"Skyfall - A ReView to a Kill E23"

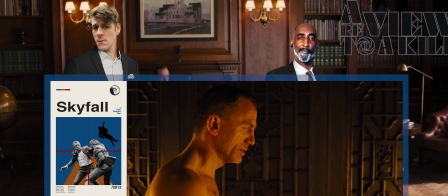53:51 He approaches the door drawn, but when he hears Eve's voice say room service, he just chuckles.
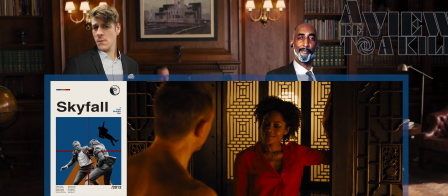53:57 I didn't order anything. Even you.
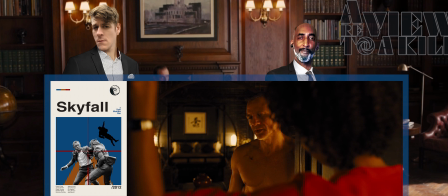54:00 Eve has new info, and Bond calls her overqualified to be a messenger. She tells him the list has been cracked, and he gets ready to shave.
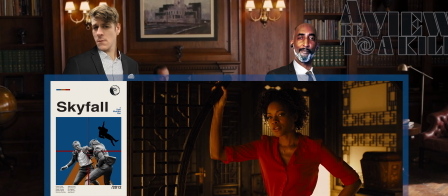54:08 Cutthroat razor. How very traditional.
Eve charms. Cutthroat razor sales spiked over 400% in the UK after this movie, and that's not a joke.
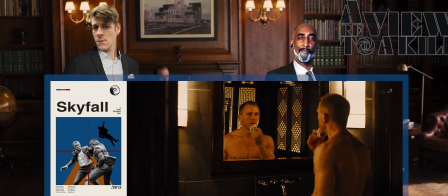54:17 That's a fact. Really? 400%? There's a lot of razor attacks because there are no guns in the UK. There's a lot of kids running around with straight razors right now. Bond says he likes to do some things the old-fashioned ways, and she says sometimes the old ways are the best ways.
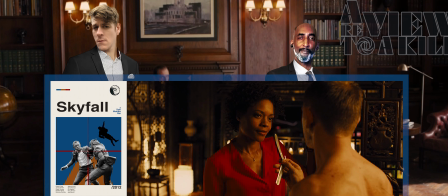54:33 He stops and hands her the razor.
You willing to put your life in my hands again?
The next scene is amazing. It's intimate. It's iconic.
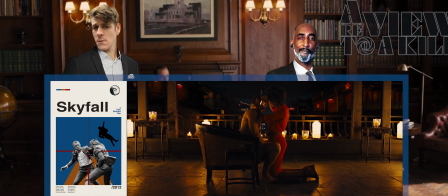54:43 The blocking is more genius than you'll ever realize. Yeah. A near-nude and vulnerable Bond sitting in a wicker chair in a similar position, just with his hands in front of him this time. Yeah. The person kneeling over him with the blade, this time trusting and affectionate.
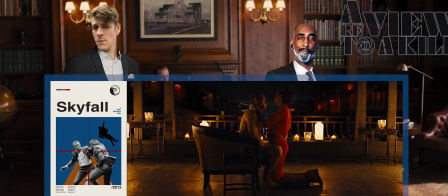55:00 This is symbolistic of a major point of healing for Bond, regaining that piece of himself that he let go on that bridge, a piece that had long been fractured and barely hanging on. Yes, it's like he's finally recovered from Vesper. Finally learning to move on from everything.
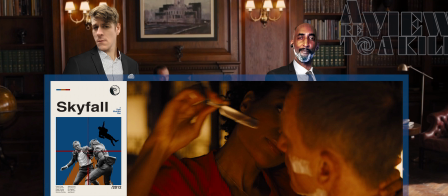55:18 Yeah. Bond says M's already briefed him on the list, so why is she actually there?
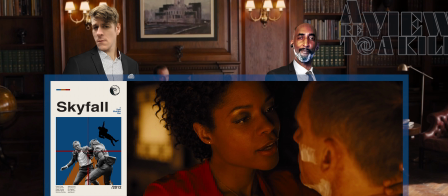55:23 To spy for Mallory?
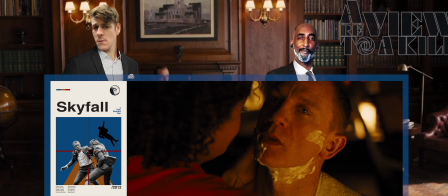55:25 They expo dump Mallory, which really telegraphs his longevity in the franchise, and, by way, telegraphs M's death later.
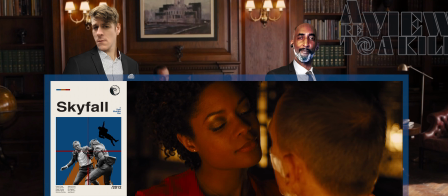55:33 Again. Again. Mallory was a lieutenant colonel who was captured by the IRA, so he's no paper pusher.
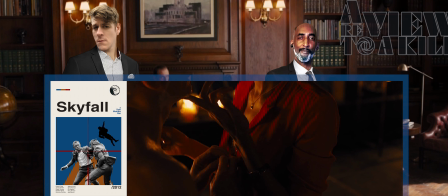55:39 But more importantly, what's in Eve's blouse?
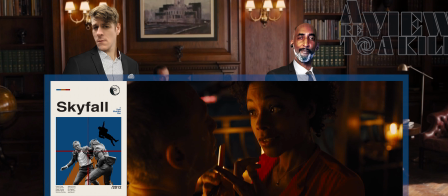55:43 She tuts Bond, tells him to keep still, as this is the tricky part, whilst waving the razor in his face.
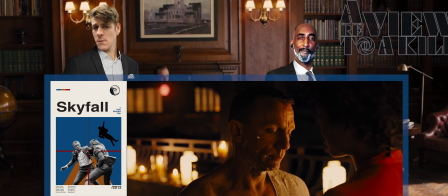55:49 Almost, boys. We almost had it, finally. Yeah, we almost had it, finally.
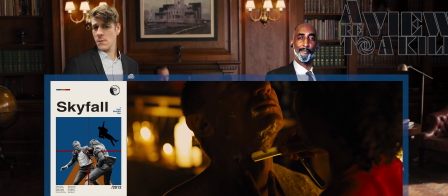55:55 I think they smashed right after this. She runs the razor up his throat and cleans away the grizzled, distant Bond.
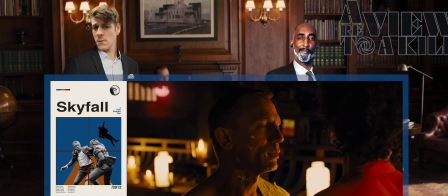56:01 Old dog, new tricks.
Which is an innocuous line that's actually the theme of the movie.
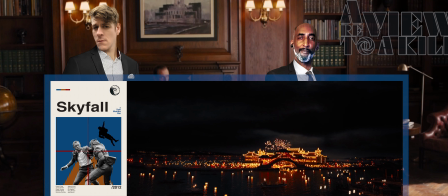56:07 Again, right, not subtle with it. And we cut to the, I'm sorry, but motherfucking iconic lantern entrance to the casino.
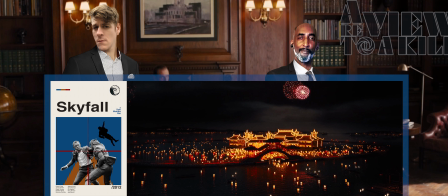56:15 Shuttled by village motorboat through a lagoon and the mouth of a dragon while fireworks explode overhead.
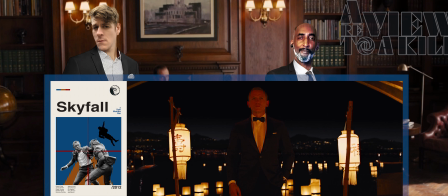56:21 And he looks dapper as fuck. I mean, not Goldfinger or Casino Royale good, but nice.
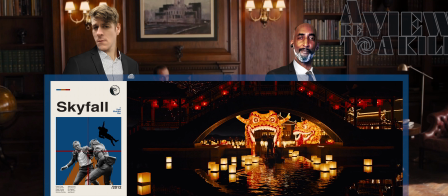56:26 Yeah, I don't think wardrobe did him justice this movie. I don't remember any standout moments.
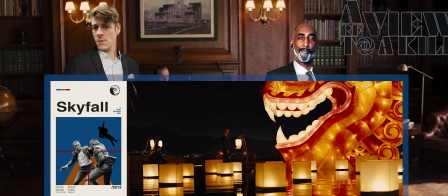56:32 So I was like, damn, he looks good. Yeah, his tux here, he looks good, but it's a little plain. Yeah, I was too focused on everything else, but you're right.
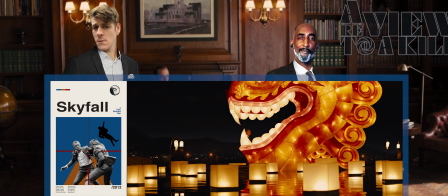56:39 It's like there's nothing that really stood out wardrobe-wise. I mean, you could say like his training gear. People loved it. They sell it on Facebook. Bond fans like his training gear for some reason.
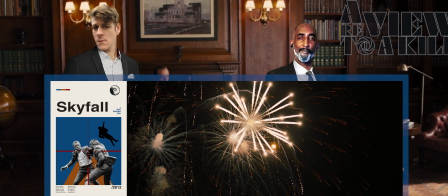56:50 But if the biggest hit of your Bond wardrobe in your movie was the training sweats.
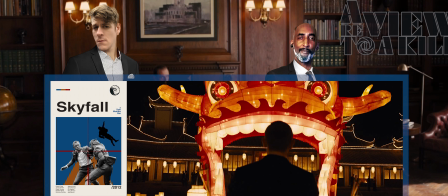56:55 Yeah. Was your sweatpants. Yeah, that's not a good wardrobe.
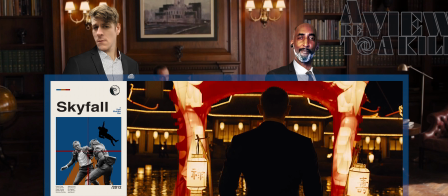56:59 Then the wardrobe sucked. Yeah, that's not a good wardrobe look.
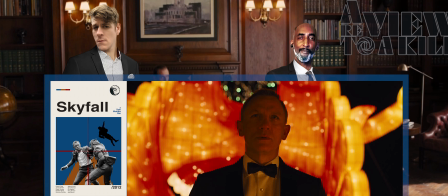57:03 The music dances the Bond theme and the Skyfall refrain elements around each other perfectly as Bond approaches.
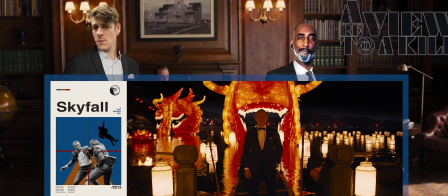57:09 They love this center framing technique to elongate distances or heighten the aura of characters as seen below.
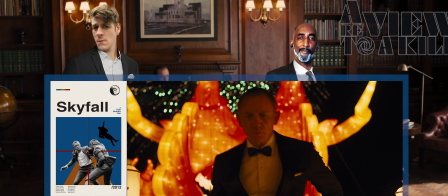57:16 It's constantly and effectively used in this film. Yeah. I said it at the beginning.
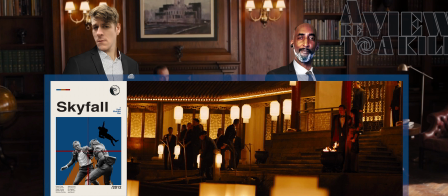57:20 He likes to end it. He likes to begin and end scenes with a photo, something nice, center blocked the scene, and it's all crisp.
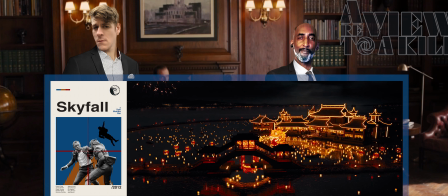57:29 It looks good. I feel like you're giving him way too much credit, and he was just obsessively using the same shooting technique. Yeah. Okay. I could be giving him too much credit. But maybe you're right though.
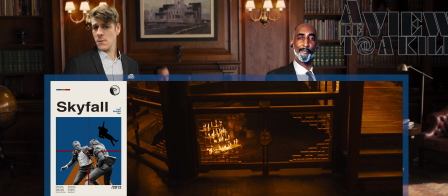57:41 Maybe you are the one who's right. Yeah, I could be right. I may be crazy. The entrance bridge is over a Komodo dragon pit.
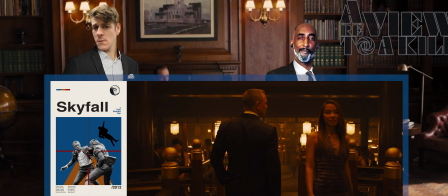57:48 The casino glows gold. Bond walks in and sees Eve drinking against a column.
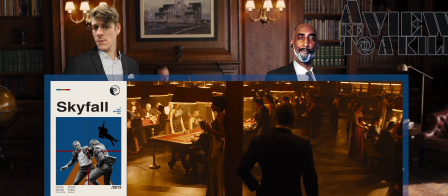57:54 They have earpieces, and he leads with, "Don't touch your ear." Call back to Carter?